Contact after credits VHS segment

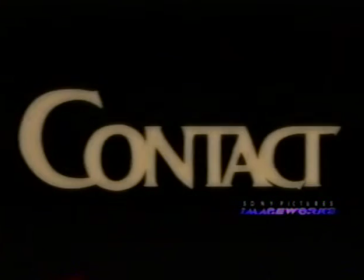(0:00)
Hey, this is the Ken Ralston, Steven Rosenbaum show of effects geekdom.
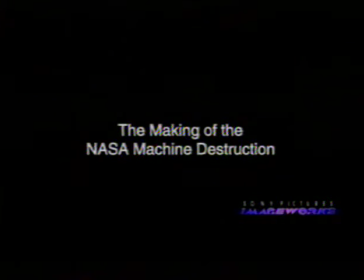(0:05)
We're going to talk to you today about how we did some of the effects shots on Contact, the emotion picture. Crowds react to a machine tearing itself apart. Okay, let's see what they're doing, those wacky crowds.
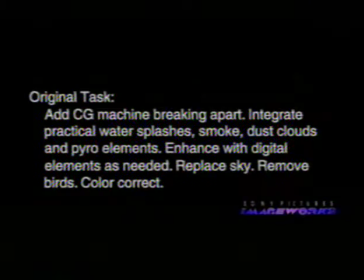(0:17)
This was a group of people, I guess, that we shot in Florida near Cape Canaveral, that we were going to put a machine in the distance blowing up and coming apart.
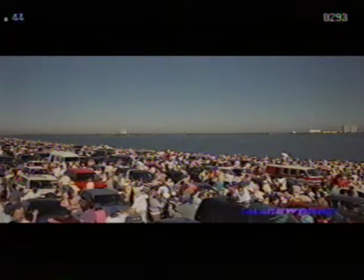(0:31)
So luckily we got a great casting call that day and got a lot of great folks out there in their cars. So we had them reacting, screaming over a loudspeaker system when to, you know, act as if the machine's blowing up.
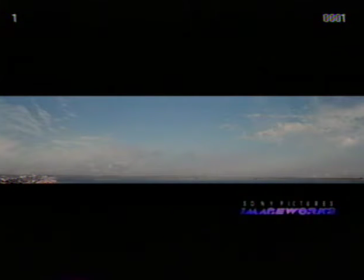(0:43)
This, I believe, is our sky element that we decided to add into the shot without the machine. Because the sky was pretty boring that day, we wanted to make it more interesting. Whether it's gray or sunny, we still want to do something with the sky to make it more beautiful.
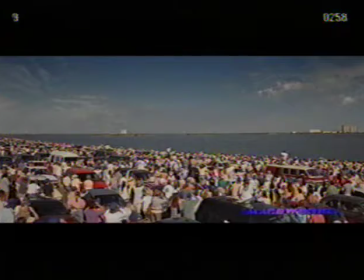(1:00)
Especially when it's such a key scene in the movie. So now we have our sky and our people doing the duck and cover. Don't look too close. Some people are laughing. Now we start layering in the machine coming apart again. This was animated by Eric Armstrong and some of the guys in his department.
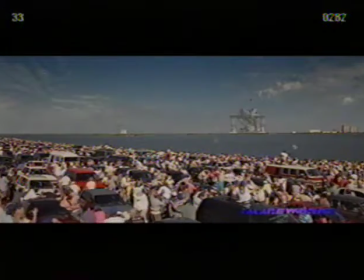(1:20)
You can start to see the rough placement of some of the pieces where they'll fall into the ocean and then we have to add impact points for when that happens.
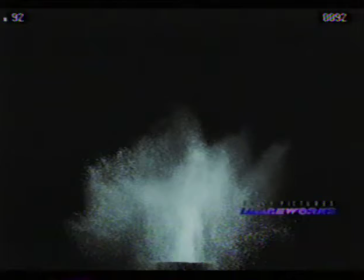(1:28)
Some of These splashes were shot to be used in different parts of the movie. Some of them were used in the ship scenes.
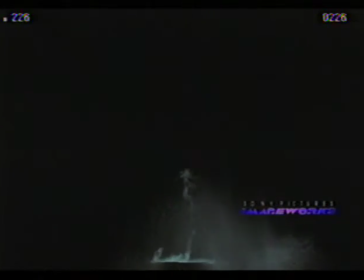(1:33)
High-speed, large splashes, that splashed up about 20 feet. Those were reduced down and put into the impact areas on some of the larger pieces of debris that hit into the ocean.
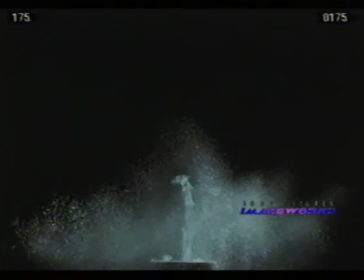(1:46)
This was also shot on the same night we did the rain for the ship and a lot of other elements that we had to shoot against a black background.
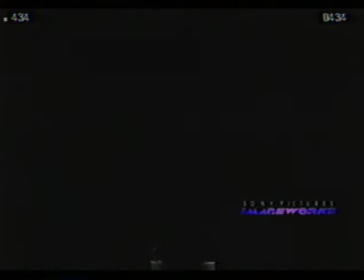(1:55)
A very wet night. We shot a variety of speeds and then we could look at the film the next day and see which one we wanted to use.
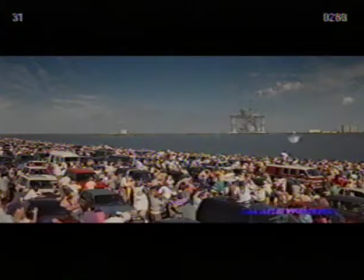(2:01)
So now you can see the water starting to get layered in to where the pieces hit. And we could see if it was working for us if the size was correct.
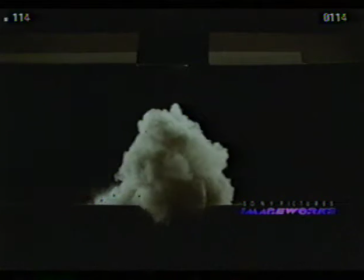(2:10)
Here's some dust elements that were shot blowing up for a lot of different moments during this destruction scene.
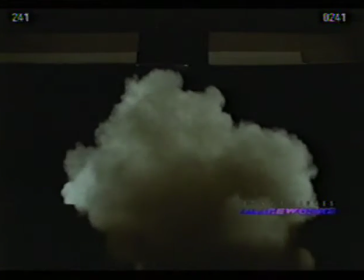(2:17)
And this was shot on the culver lot.
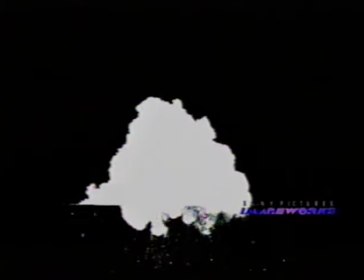(2:19)
This is the mat for the dust so we could mat it on top of the background elements.
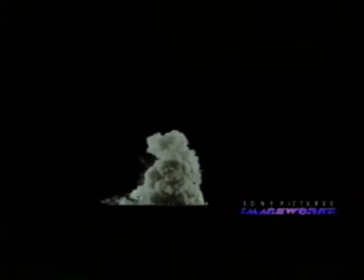(2:26)
We'll shoot these a lot of times at high speed to help the scale.
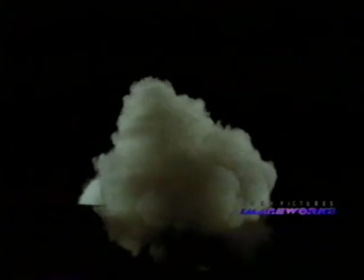(2:31)
These are relatively small explosions done on the stage.
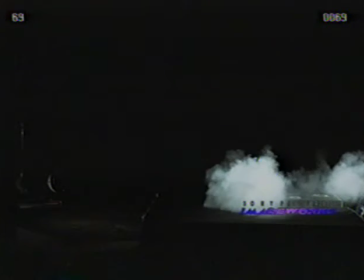(2:36)
Shooting them at high speed helps give the realism of larger scale.
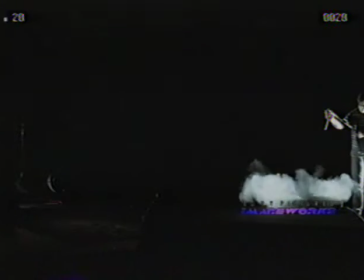(2:41)
And this is just a variety of different types of atmospheric effects that need to all be layered in to make sense out of the shot.
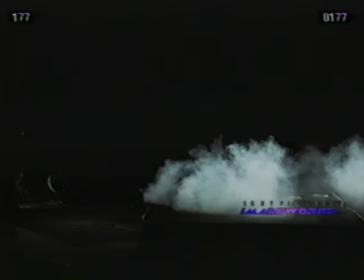(2:48)
And different materials too. There's Fuller's Earth or something called, there was like a chalk material that we used, diatomaceous earth, I'm not sure if we used that.
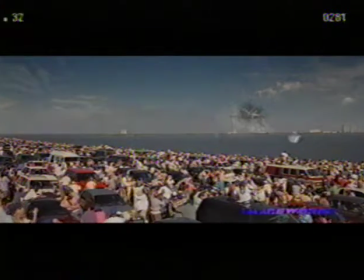(2:59)
And a lot of liquid nitrogen and other stuff. A lot of upfront thinking has to go on as to what type of elements you need.
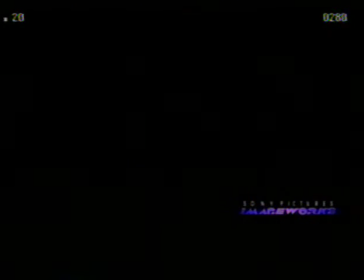(3:08)
We choreograph out some of the basic motions and the camera angles, and then really when you go to these stage shoots, you have to figure out, okay, I want this splash to go that direction,
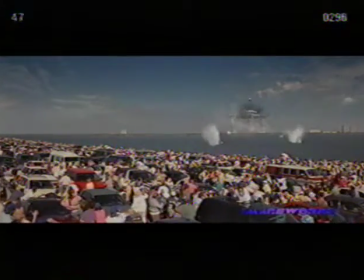(3:18)
I want this dust explosion to go that direction. And you try to cover as much of the angles as possible.
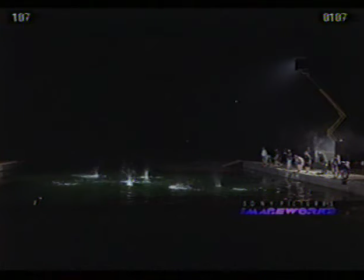(3:25)
This was, I had some guys line up along the side of this pool. This was in the middle of the desert, throwing rocks in here because I wanted little debris hits splashing into the water. And, well, what better way than just having rocks thrown into a pool? We just would pull those off of the water surface.
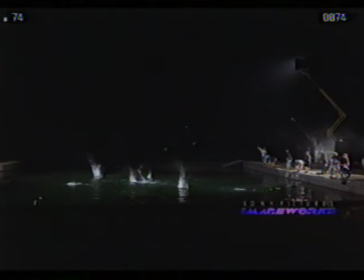(3:44)
This was roughly the camera angle I needed. and we would just place them right into the scene for that appropriate shot.
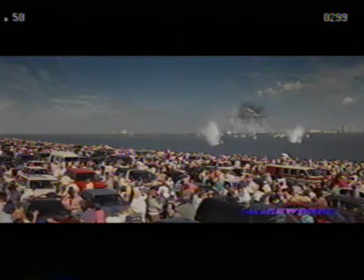(3:57)
Now you can see them in the background starting to get layered in there, some of the smaller hits. That's from the stuff that they just did.